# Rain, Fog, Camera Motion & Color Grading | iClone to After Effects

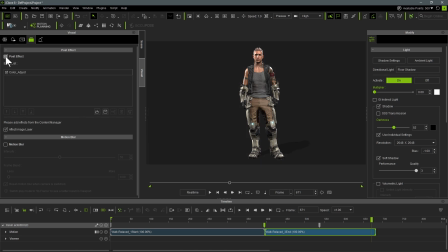For an even more realistic render, we can fine-tune the visual settings. Adjust the ambient occlusion for added depth, refine the shadow settings for natural-looking contact shadows, and choose an HDRI image that complements your scene's lighting.
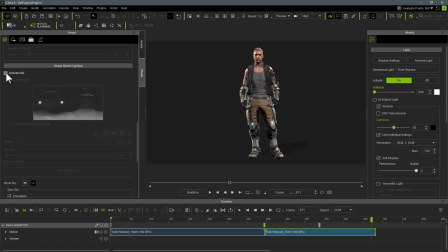These finishing touches will greatly enhance the overall realism of your final render.
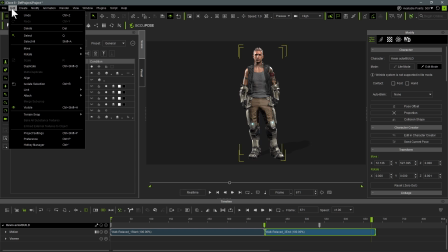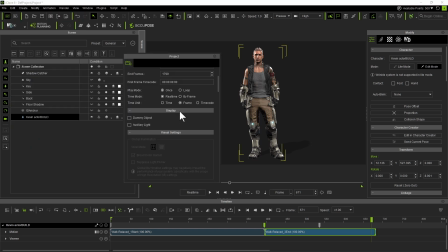Before rendering, let's configure the project settings. We'll set the output quality, choose the image sequence format, adjust the frame rate, and define the background color.
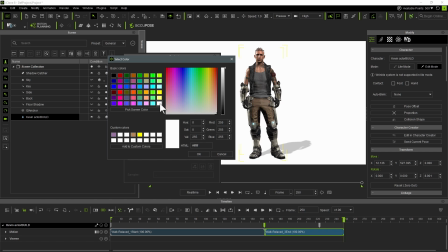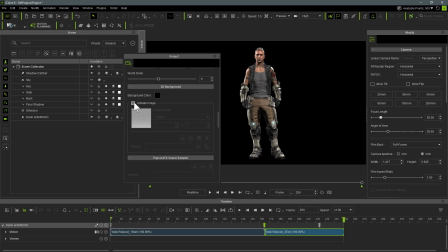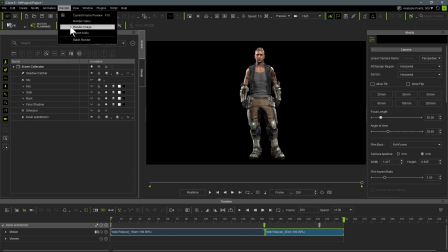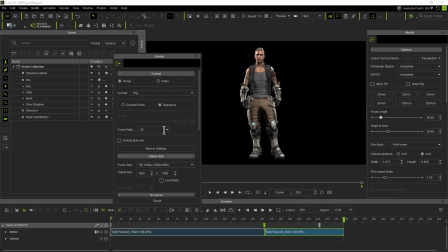We're now ready to render our animation. Select PNG image sequence as the output format, choose your desired resolution,
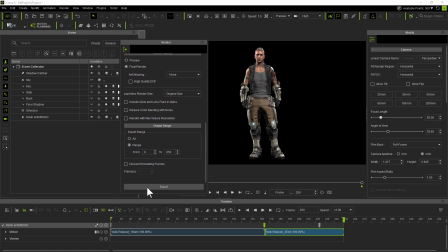specify the destination folder, and click Export. Now let's bring everything together in After Effects.
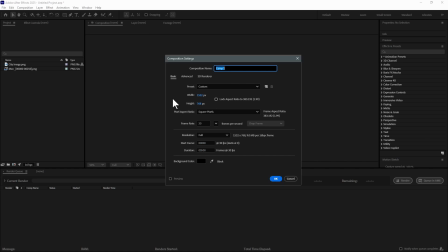We'll import both the background and the rendered PNG image sequence, then composite the character into the scene.
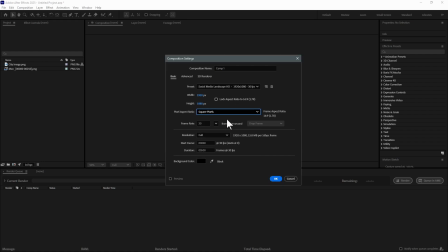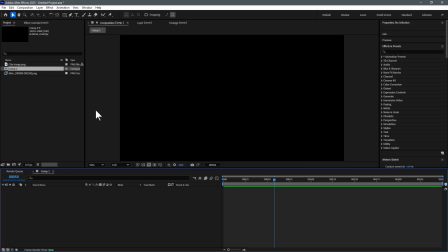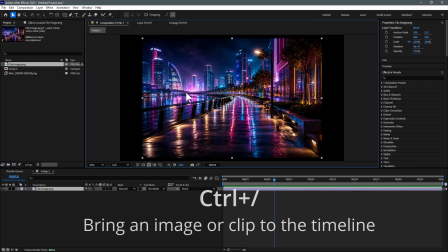With the transparent alpha channel already in place, the character blends seamlessly into the environment,
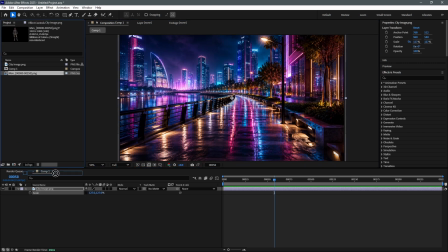giving us the perfect foundation for adding cinematic effects.
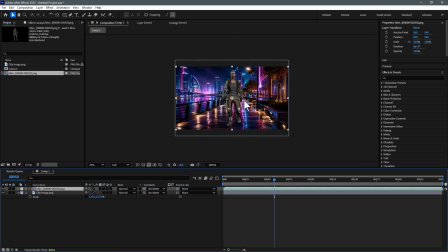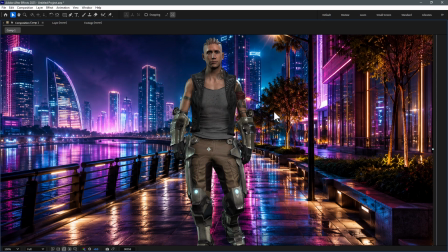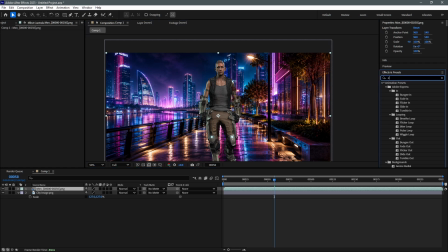To better match the lighting of our scene, let's apply the exposure effect to the character layer. We'll make subtle adjustments to the exposure to balance the brightness and contrast without losing detail. Even small tweaks can help the character blend much more naturally with the background.
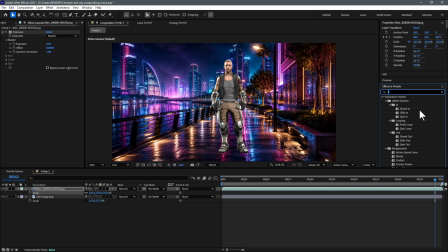Next, let's apply the color balance effect to the character layer. By carefully adjusting the shadow, midtone, and highlight colors, we can match the character's color tone with the background. This subtle color correction helps blend the character seamlessly into the scene, making the final composite look much more realistic.
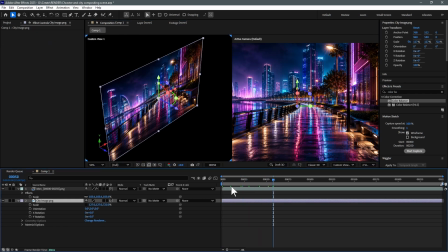Next, enable the 3D layer switch for both the background and the character.
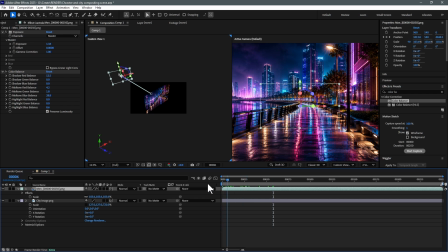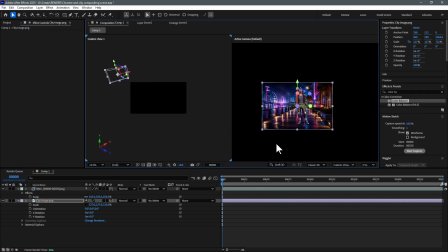With both layers set to 3D, create a new camera to add depth and give yourself full control over the scene.
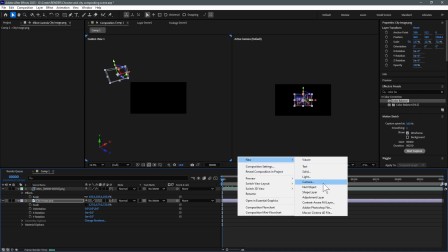This setup allows us to introduce realistic camera movements and achieve a much more cinematic look.
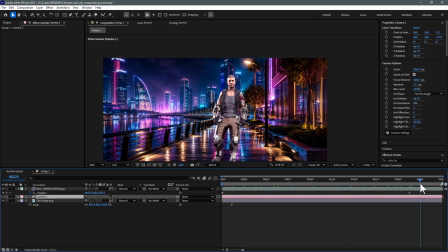We'll create a couple of simple position keyframes to introduce a subtle camera move, giving the shot a much more cinematic and dynamic feel. Keep the movement gentle. Small camera motions often look far more realistic than dramatic ones.
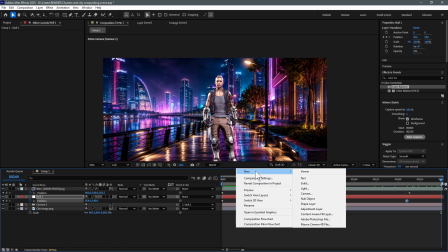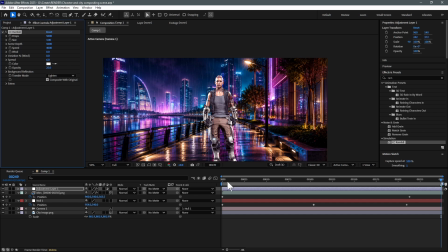Now, to enhance the atmosphere, let's apply the CC Rainfall effect and tweak its settings until the rain naturally blends into the scene, adding depth and realism to our composition.